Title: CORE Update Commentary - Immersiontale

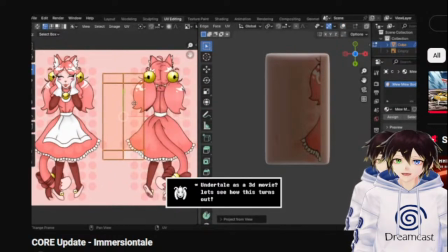[49:18]
But I actually do want to go back and just hang with people and stuff because I was actually kind of regretting that the other day where I'm like,
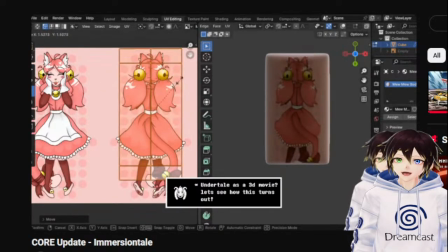[49:26]
dude, I've worked myself so hard now everybody only knows me as a workaholic. Kind of sucks considering this originally started with me just like chilling out in servers and then pulling people in and being like,
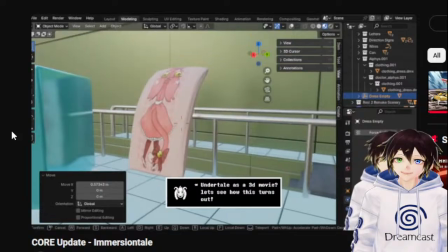[49:39]
so what do you think about this idea? Is that a body pillow?
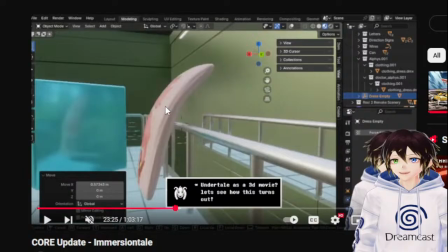[49:46]
Yeah, that is. I had a couple of people laugh at this in the presentation. I remember when we did, because this is stream footage. I remember when we did this. This is Sammy's artwork on a body pillow.
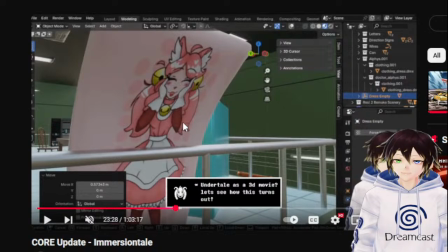[50:02]
I remember when we were coming up with like all the stuff that Alphys would have, and I think somebody mentioned Alphys would have a body pillow, and Sammy went and did the artwork, and then came back with it, and we were just like, yeah, Alphys seems like the type of person that'd have a body pillow or whatever. You know, it's anime merch.
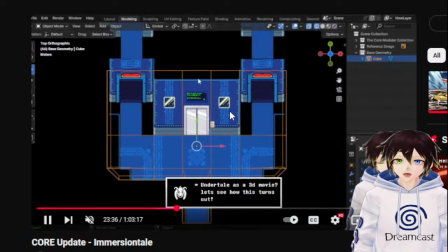[50:23]
I don't know whether that's stereotyping or not, but honestly, I think I remember that now.
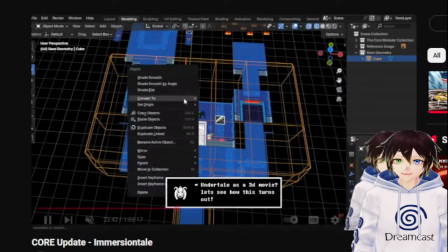[50:29]
It's just going back over the core and trying to plan how I wanted to do it.
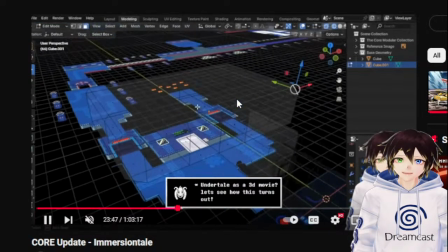[50:36]
Considering I didn't want to do it like anybody else,
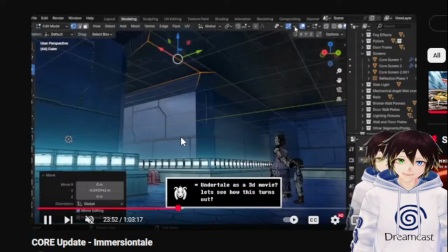[50:39]
because I'd seen like one other version of this in VR literally like ages ago.
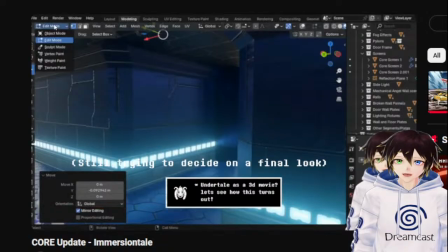[50:46]
I mentioned it in I think a stream where I was like,
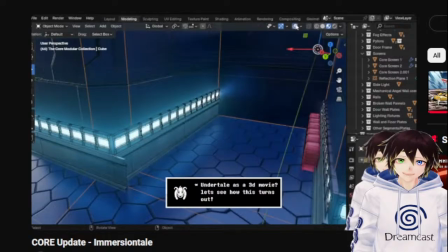[50:50]
dude, I've seen this, and I did have footage of it ages ago, but I think I deleted it from like when it was shown off.
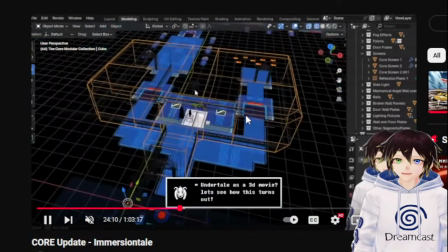[50:57]
But there was another version of like the core that I could have referenced, and I just didn't bother because I was like,
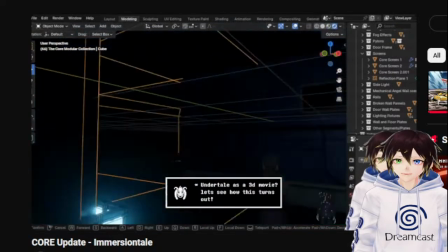[51:04]
you know what, I'll go off the in-game version, but I'll just make it all kinds of creepy and as detailed as possible.
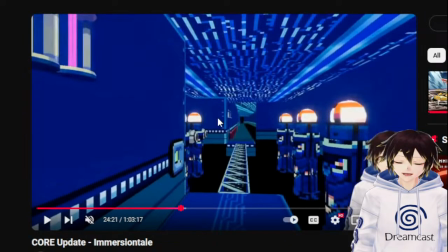[51:11]
He was the one that I referenced, and I was like, yeah, I'm not sure I want this. IDK wants to say says memes. It's fine, just chill. But yeah, this is the version that I didn't want to copy,
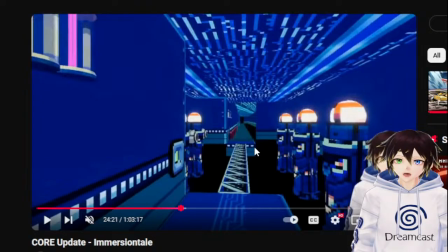[51:30]
and you hear me say it in like the video, but there's not enough of a death drop. It feels too claustrophobic, and the roof is too low. And I was just like, yeah, nah.
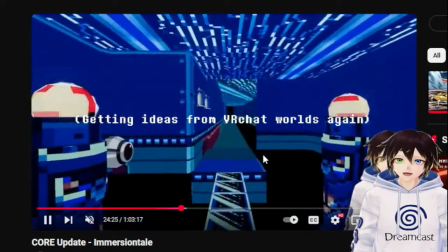[51:43]
I was like, I like the idea of being able to see around VR worlds in first person,
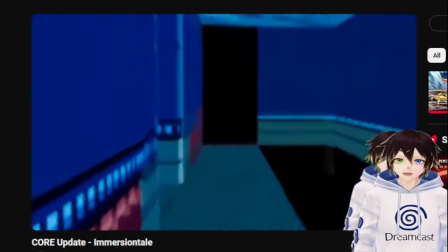[51:48]
so it gives me an idea of where things should be or how things look in 3D.
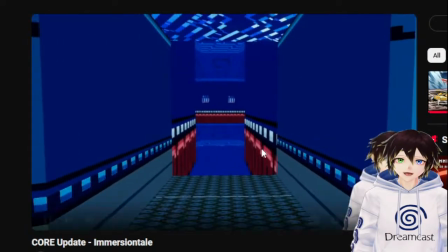[51:53]
But at the same time, I was just like, I don't want to make it like that.
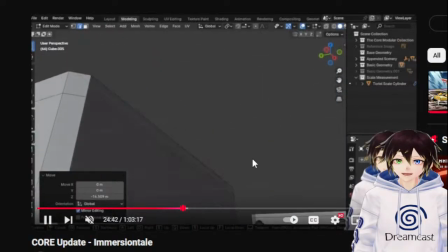[51:59]
And then we go on about the death drop and raising the roof here just to make it feel bigger.
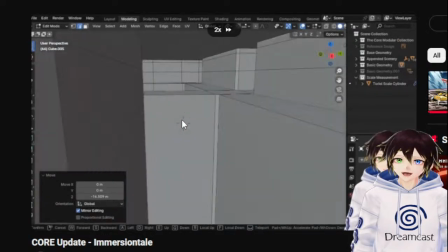[52:05]
Well, it's the same space and it's the same layout and everything else, which I think Josh made a point of saying in the presentation.
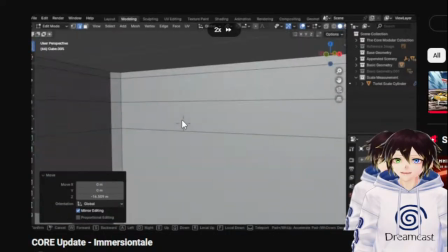[52:13]
It's like, it's the same layout and everything. The only difference is it's using more detail.
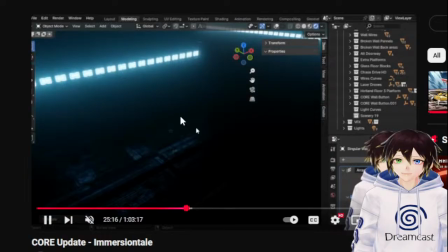[52:19]
It's using the lighting more dramatically. And it's using bits of the concept art to fill in the blanks.
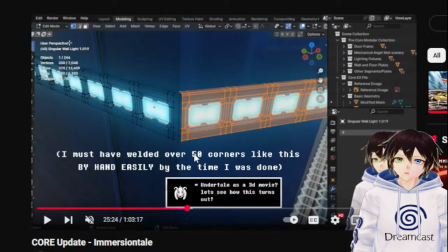[52:29]
And then, of course, going over this bit here. I don't know whether anyone paid attention to that in the presentation, but it's just like, dude, I welded this type of corner so many times. It was painful. I remember, you hear me say it in the video where I'm like, oh, hey, Voidly.
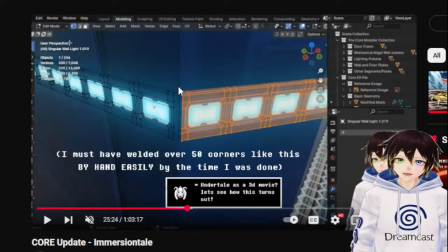[52:46]
Because Voidly came in one of the streams when I was literally just welding all of these corners together.
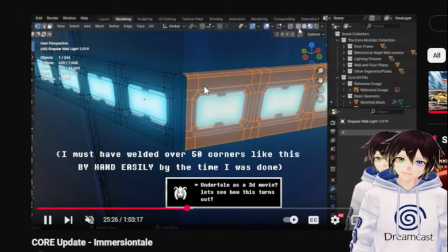[52:52]
It was so infuriating. I wish there was an easier way of doing it.
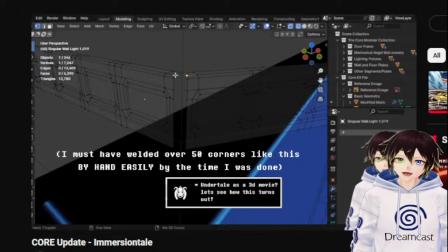[52:57]
I tried looking for ages and messing around with geometry nodes. I know, like, throughout this entire update, people got sick of me asking questions for, like, Blender and stuff. Like, specifically Bakers. Bakers just got, like...
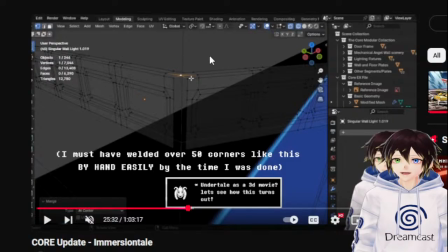[53:11]
I don't know whether Bakers got, like, annoyed with me loads or whether they were just, like, joking about it.